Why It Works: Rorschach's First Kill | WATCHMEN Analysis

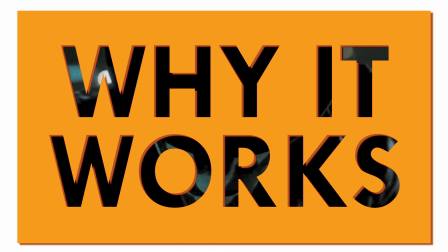3s
Imagine experiencing something so horrifying that your life just changes forever.
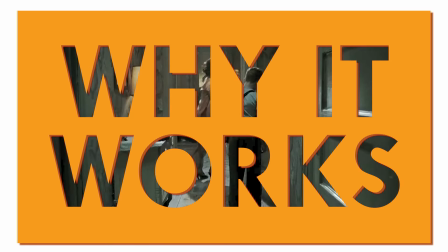9s
Your opinions change, your belief changes, heck, even the way you speak changes.
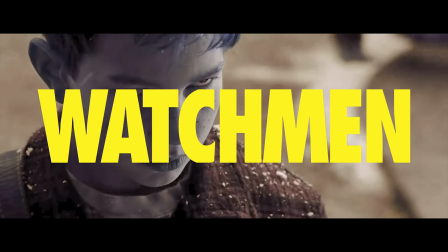15s
That's what happened to Walter Kovacs, Rorschach, in the film Watchmen by Zack Snyder, based on the graphic novel Watchmen by Alan Moore.
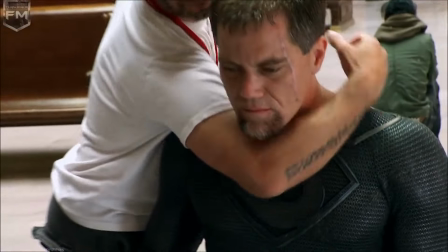23s
Look, I goof off on Zack Snyder a lot, but I don't hate the guy at all. I really respect his vision and what he brings to the table, and while I don't think he's the best writer,
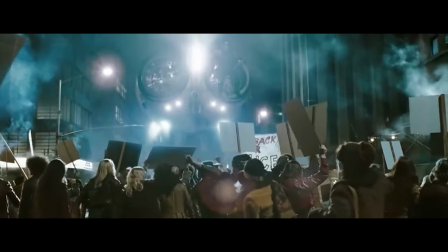32s
I do think his direction is very unique, and it really blends well together with the neo-noir tone of Watchmen.
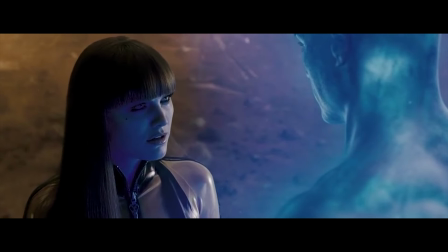37s
I've always thought of the film Watchmen as this perfect deconstruction of the superhero genre, which came in way too early.
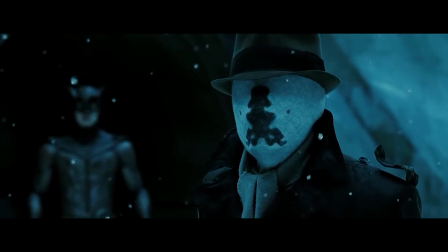44s
It would be perfect if it was released now, for example.
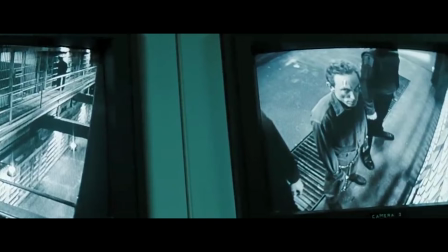47s
So today, I will be talking about why a particular scene in the movie works, and we'll mostly be talking about the film Watchmen, rather than the graphic novel Watchmen.
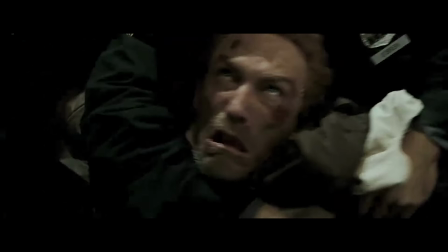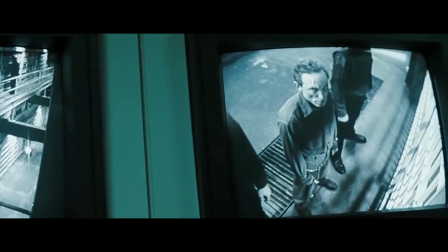61s
So, in the film, Walter Kovacs, or as he likes to be called, Rorschach, has been arrested by the police and has been sent to prison.
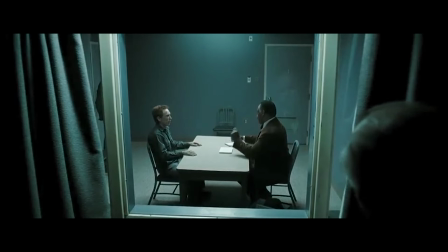68s
There, he's psychoanalyzed by this shrink who appears to be compassionate and understanding.
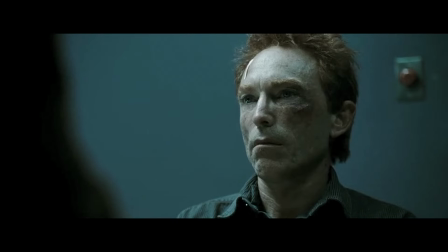72s
But Rorschach understands everyone's secret intentions because he's experienced so much trauma in life.
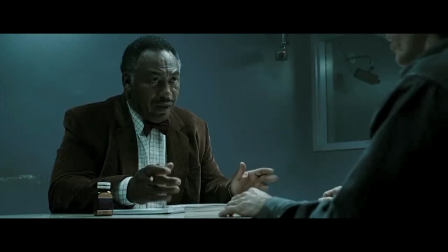79s
He understands that he's being interrogated instead of patients that are more unstable than him,
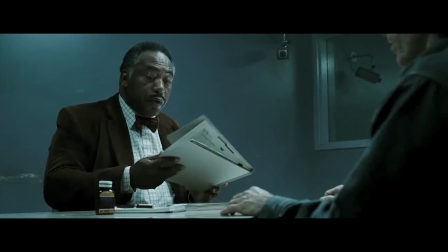84s
because he will bring fame to that psychiatrist, as Rorschach is a notorious vigilante who takes the law into his own hands.
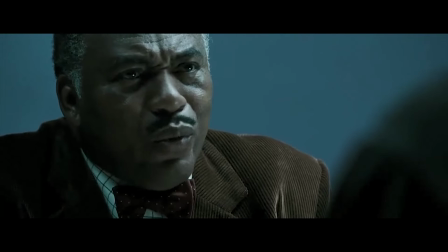90s I don't like you. Is it a compromise to want to make you well? There are other men in here with behavior more extreme than mine, Doctor.
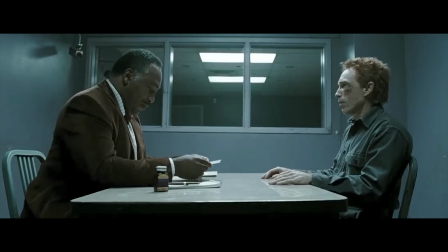99s Of course, they're not famous, are they?
The psychiatrist gives Rorschach the Rorschach test to know where he is mentally,
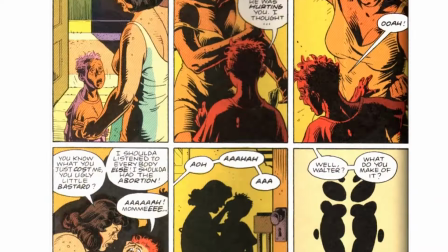107s
and it's an abbreviated version of what happens in the graphic novel, which is a psychoanalysis which takes several days.
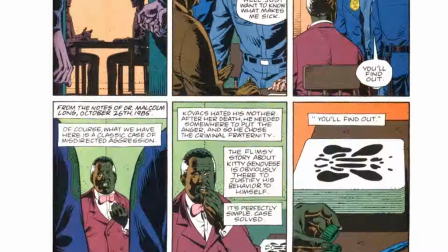112s
This was obviously cut down for time in the film.
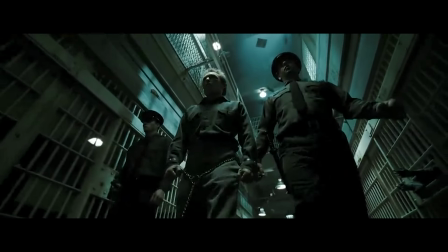115s
Now, this scene itself is color graded like most of the film, to appear murky, with greens and blues making it appear dirty and unsanitary.
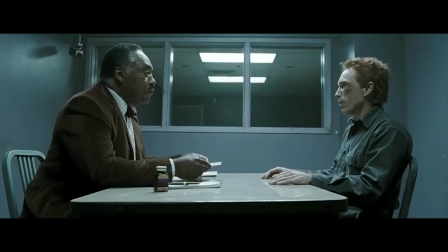122s
There's a wide and a medium which show where the two characters are on screen, and when they speak, it's a shot reverse shot.
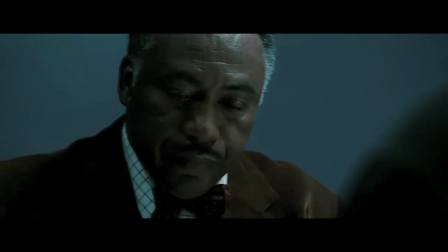128s
Now, the psychiatrist moves around a lot during the scene, while Rorschach never moves, which creates a further disconnect between the doctor and the patient.
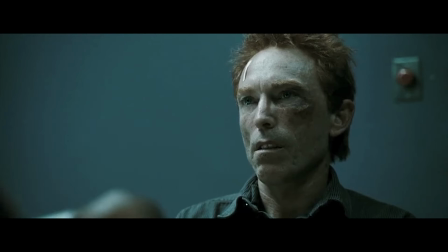136s
What's great is that when the psychiatrist is showing off the Rorschach blots, he presents it not just to Rorschach, but in a way to the audience itself,
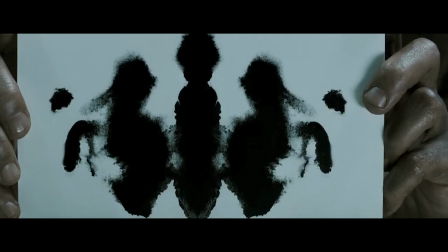144s
as it's framed towards the camera, and this puts you in the shoes of the protagonist as we delve deeper into his psyche.
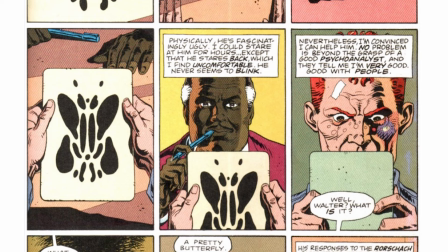150s
And just like the graphic novel stated, Walter Kovacs, or Rorschach, doesn't blink throughout the entire scene.
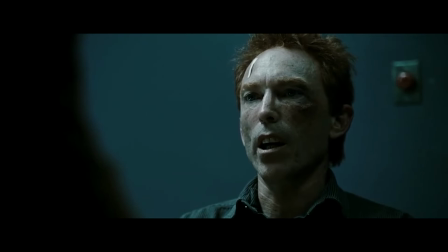156s
He literally does not blink, he just doesn't. His idol must be Hannibal Lecter or something.
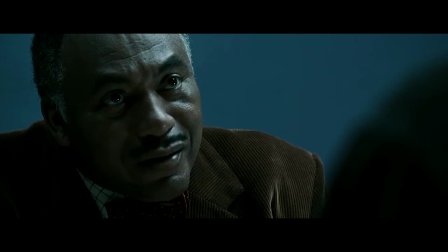162s
What I love about this scene is not just the direction, but the writing, and how Rorschach speaks is very broken and choppy. He doesn't speak like a normal person. It's almost as if he's preaching, and while the dialogue here wouldn't work if it were two regular people talking,
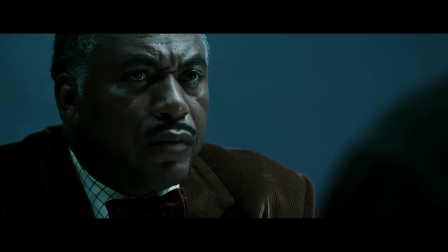175s
Rorschach is most definitely not regular, and his rigid antagonistic dialogue is a great contrast to the psychiatrist's warm,
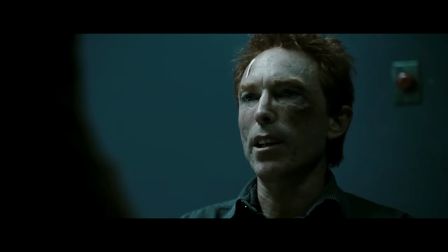182s
understanding manner of speaking.
What you call compassion? Wanting to protect and understand the guilty. This rotting society, what it calls rehabilitation. Nothing short of compromise.
We then finally get to the scene I wanted to talk about, which is this brilliant flashback to the time when Rorschach first killed.
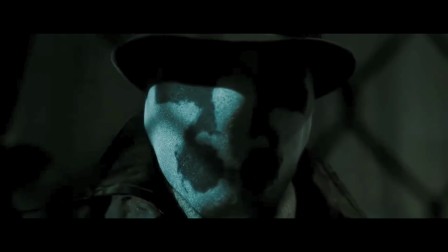201s
And it's hinted at briefly with the dog head, but here it's fully explained. So the flashback begins by revealing Rorschach, who's looking at two dogs fighting over a bone.
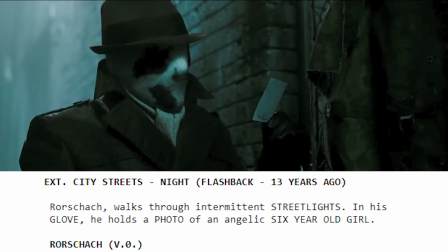210s
Rorschach's narration throughout the scene allows the viewer to understand Walter Kovacs thought process throughout the flashback.
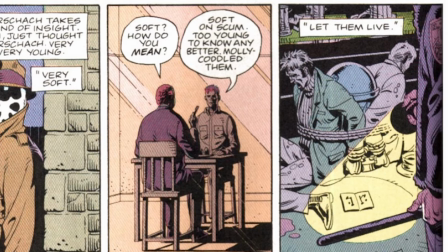216s
The dialogue here, ripped directly from the graphic novel, is brilliant. As Rorschach says, I was young then.
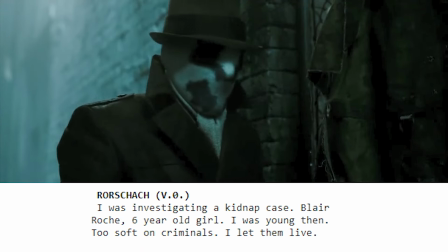223s Too soft on criminals. Live.
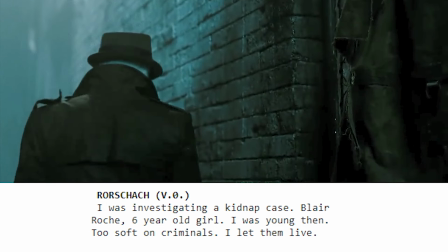228s
If the viewer is sane, they'll probably be thinking, wow, this dude is absolutely crazy.
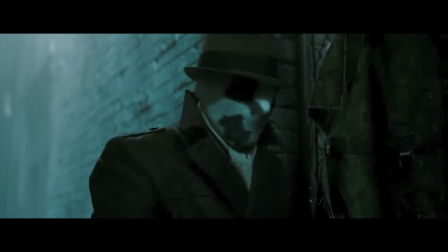233s
And the way the line is delivered is excellent because it's delivered in such a carefree way as if what he's saying makes total sense to him Because it does make total sense to him.
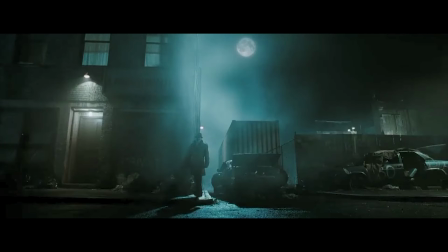242s
There are some great blocking going on in this shot.